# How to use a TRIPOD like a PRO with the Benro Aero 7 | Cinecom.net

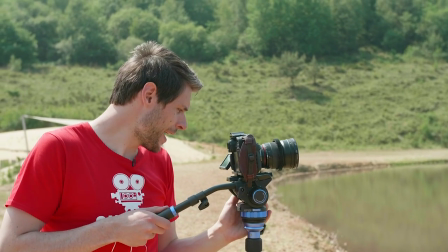So, I'm going to do the pan movement over this lake right now and I'm going to make sure that I have my horizon here on the bottom line of the raster.
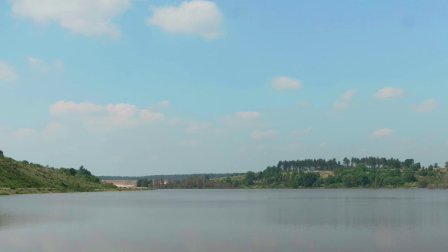We just want to pull attention to that nice, beautiful blue sky like this.
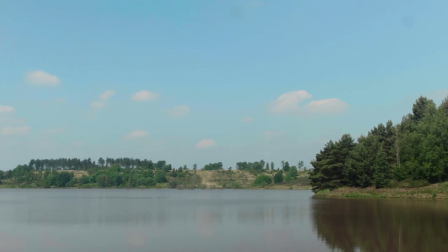And also put on the friction again here, like this. So I have to pull a bit more pressure to the pan movements, so it can be a lot more smoother like this.
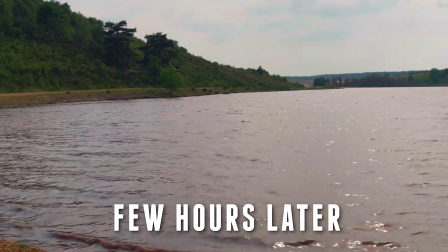And later, guys, we're going to come back as well to make a shot,
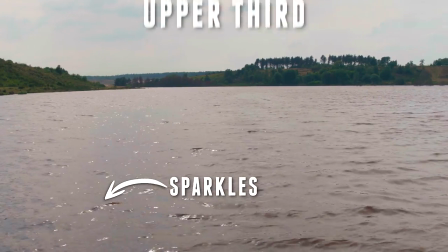the same shot of this when we had the sunlight on the back to capture the sparkles on the water and then we are going to put the horizon on the top line of that raster.
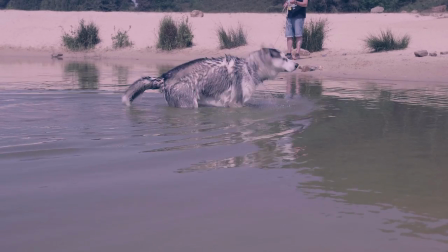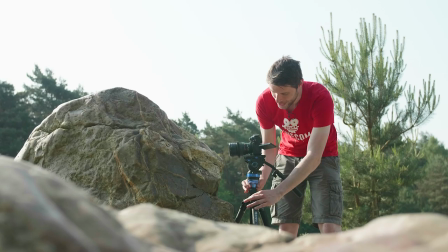If you want to work fast, guys, then use the middle leg right here to kind of extend that and look for the correct height that you want to work on.
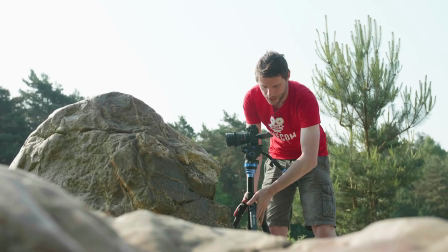It's much faster and much more convenient than fumbling around with the legs to look for your correct height.
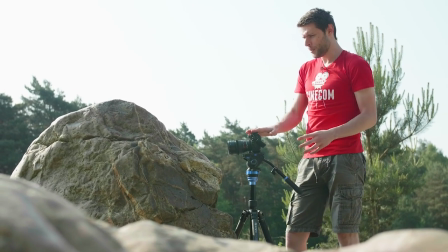Now, guys, what I'm doing here is actually a shot with this rock here, which is very close to the lens, and I'm also going to make sure that this rock here is in focus and the background out of focus.
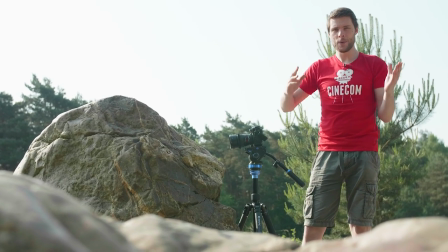And while I'm going to do like this very gentle pan over this rock, you'll see that we're kind of getting this parallax effect and that just creates enormous depth. I'm also paying a lot of attention to the lighting, which is the sunlight in this case.
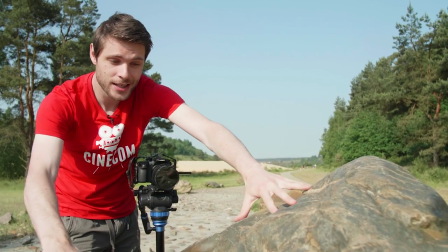It shines into the lens and also it creates this nice contrast over my foreground object, the rock right here.
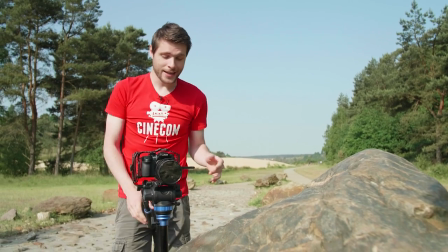We're getting these nice shadows over it. So, let's do a pan movement over this, guys. We have some nice depth with the parallax effect and the lighting. Now, if that sunlight here would have shined from the opposite side, so from the front side, we would just flat out light this rock and we wouldn't have that same depth that we're getting right now.
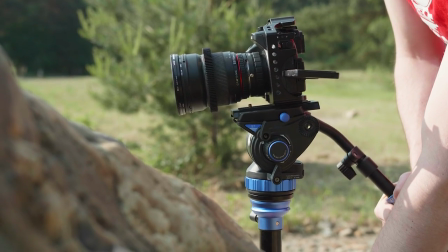Important as well is that you kind of increase the drag of your friction here, of the pan,
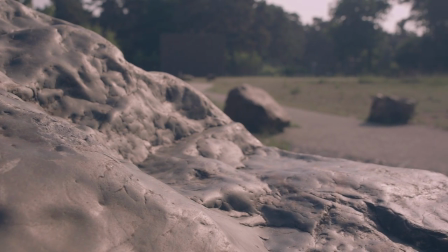so that you have to do a lot more effort to push the camera and therefore it will be a lot more smoother. Like that, very nice. So, that was it guys for this video and I hope you've also learned some new things about using a tripod for traveling. Pay attention to your composition, how the trees look and such and also the lighting that the sunlight is coming from the back, usually that creates some nice contrast over your objects. Thank you guys so much for watching. To find out more about this tripod, the Benro iROW 7, you can find a link to it in the description below, make sure to visit that. But most importantly... ...stay creative!